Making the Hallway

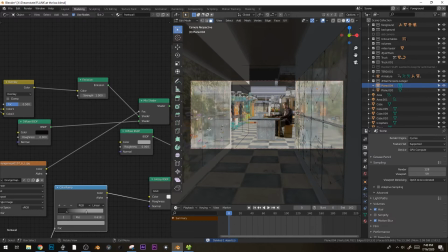[20:43]
Now we can delete bits from this one.
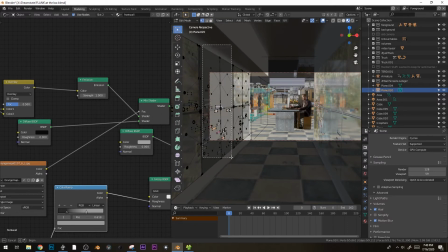[20:49]
Can we just do this and delete all linked? Yeah, so now...
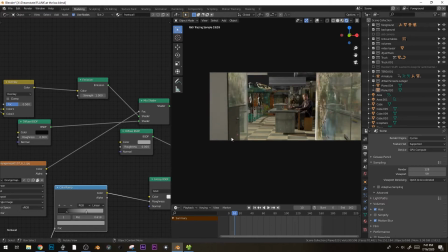[20:58]
Okay, that's kind of cool. So maybe we can put something right here. Maybe it's another hallway or something.
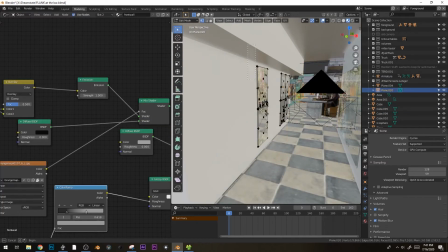[21:04]
Just trying to darken this up. So getting rid of all of these that we don't actively need.
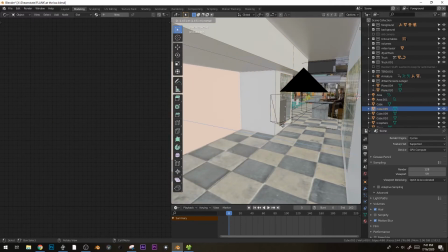[21:11]
In fact, let's add a little hallway. Anything we can ever do to make it feel as if there's little spaces.
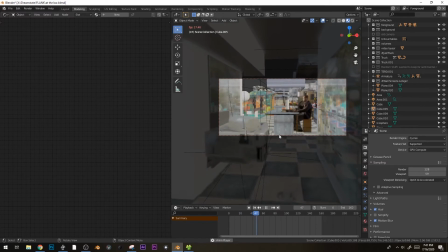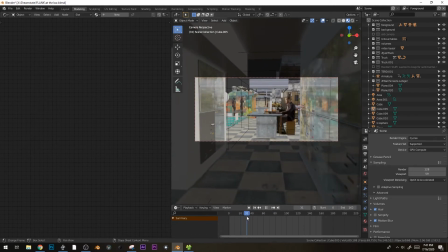[21:25]
Now the shot doesn't really start until, you know, frame 25. The whole first second's a little bit kind of whatever. And so maybe, what do we do about that? We could make the whole robot flying a little bit sooner.
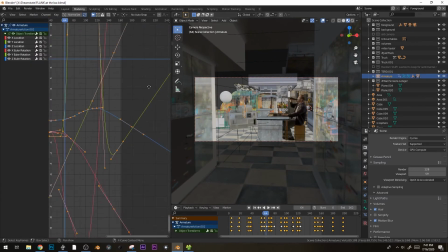[21:39]
Let's give that a shot. Just speed up that whole thing a little bit. Ooh, and that way we get his reflection going on there too. That's pretty nifty. And then we just barely get to see him flying away.
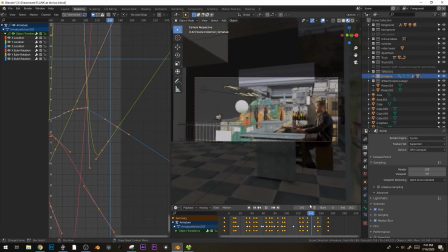[21:55]
Nifty.
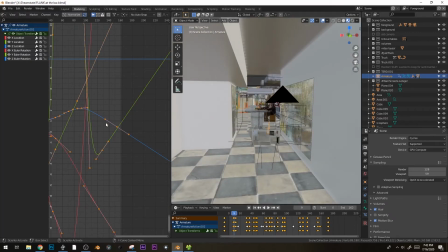[21:58]
And I think he's kind of flying a little bit sideways, so let's see if we can fix that. Which one was that again? That was, I should know this. It's because everything's in there. There we go. That feels like the right one.
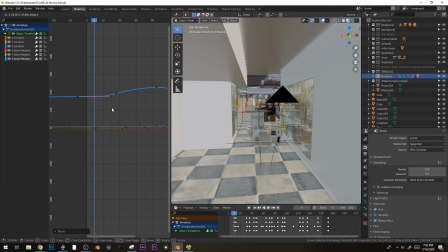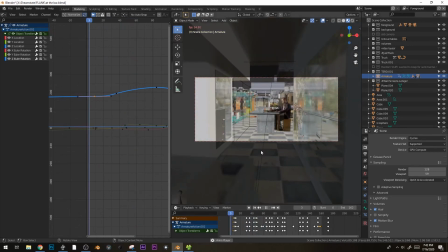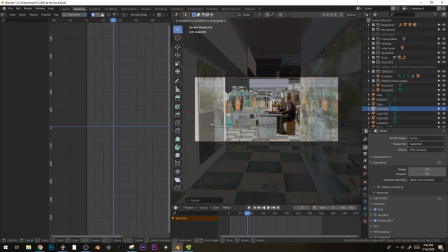[22:25]
Let's just make some of this geometry a little bit more interesting, too.
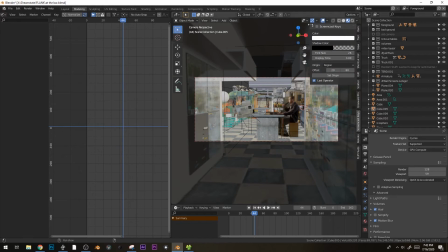[22:38]
Oh, yes, and turning on screencast, although it'll disappear every time I open up a different project, or it keeps crashing. I don't know. It's such a wonky little thing. Let's have this guy maybe...
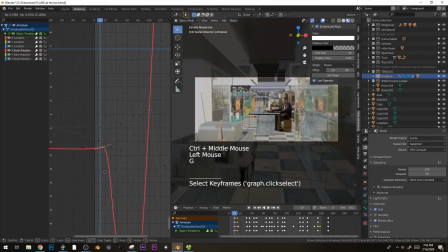Yeah.
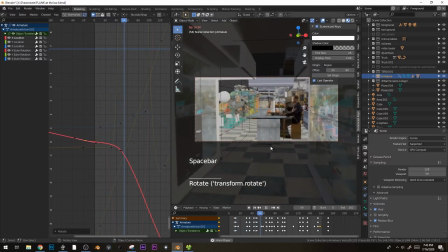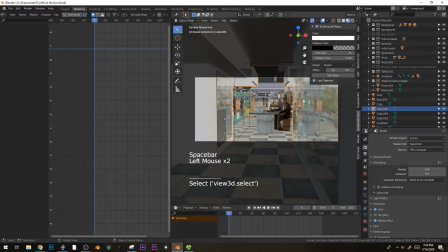[23:05]
Cool. And we'll give this whole thing its own texture. New.
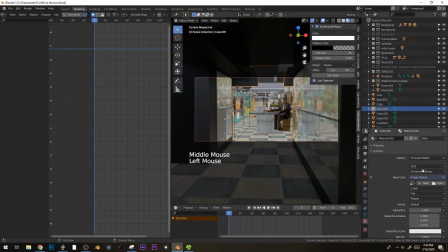[23:11]
Oh. Image texture. Open textures.
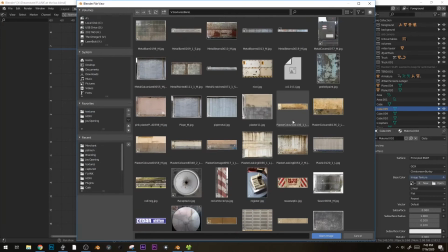[23:18]
Let's just find something that looks like we could push it to be a little bit dark and it wouldn't mind.
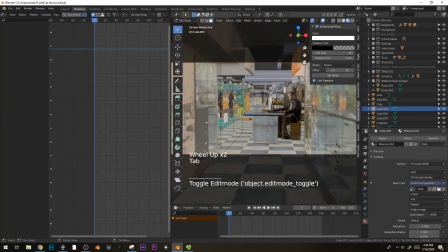[23:28]
Sure, damage plaster, do your thing.
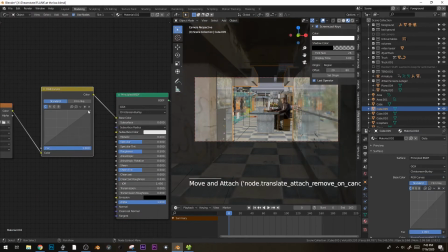[23:35]
Here's the material. Let's throw in a RGB curves in there and just bring this down so it's like dark.
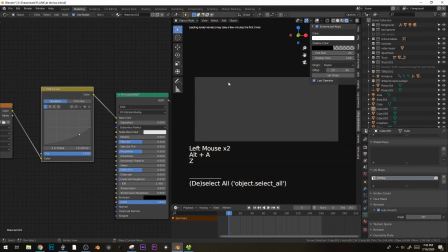[23:47]
Smooth. Auto smooth. And what's this look like with some rendering?
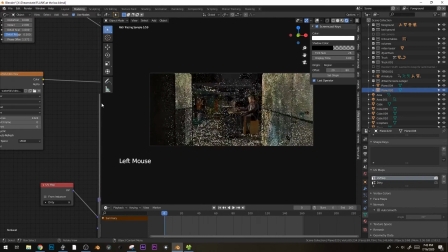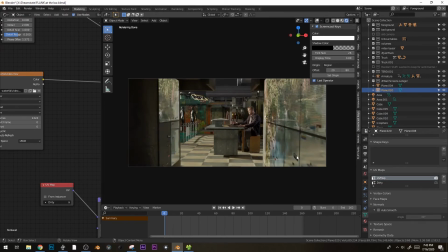I think probably the hallway still feels a little bit too bright.
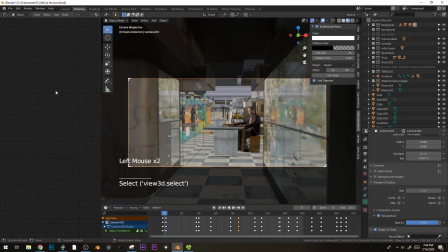[24:08]
So maybe I really play up the fact that there's this dark corner right here and have the camera start like coming out of it.
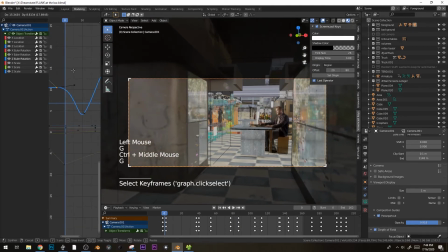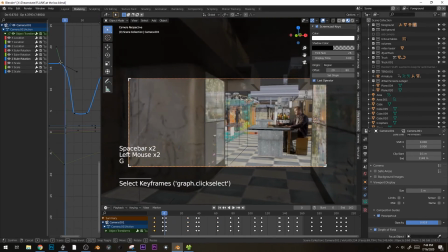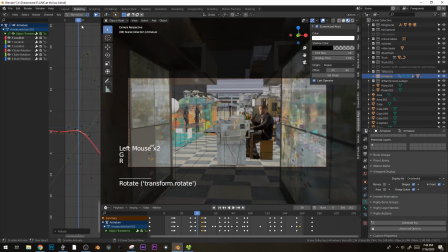[24:34]
Yeah, that works good. That means we want to have this guy kind of follow that camera movement by coming from the left out into the right. Like, woo! There he goes. Yeah. Maybe there's a bit too much, but he's having fun. He's one of the few people working.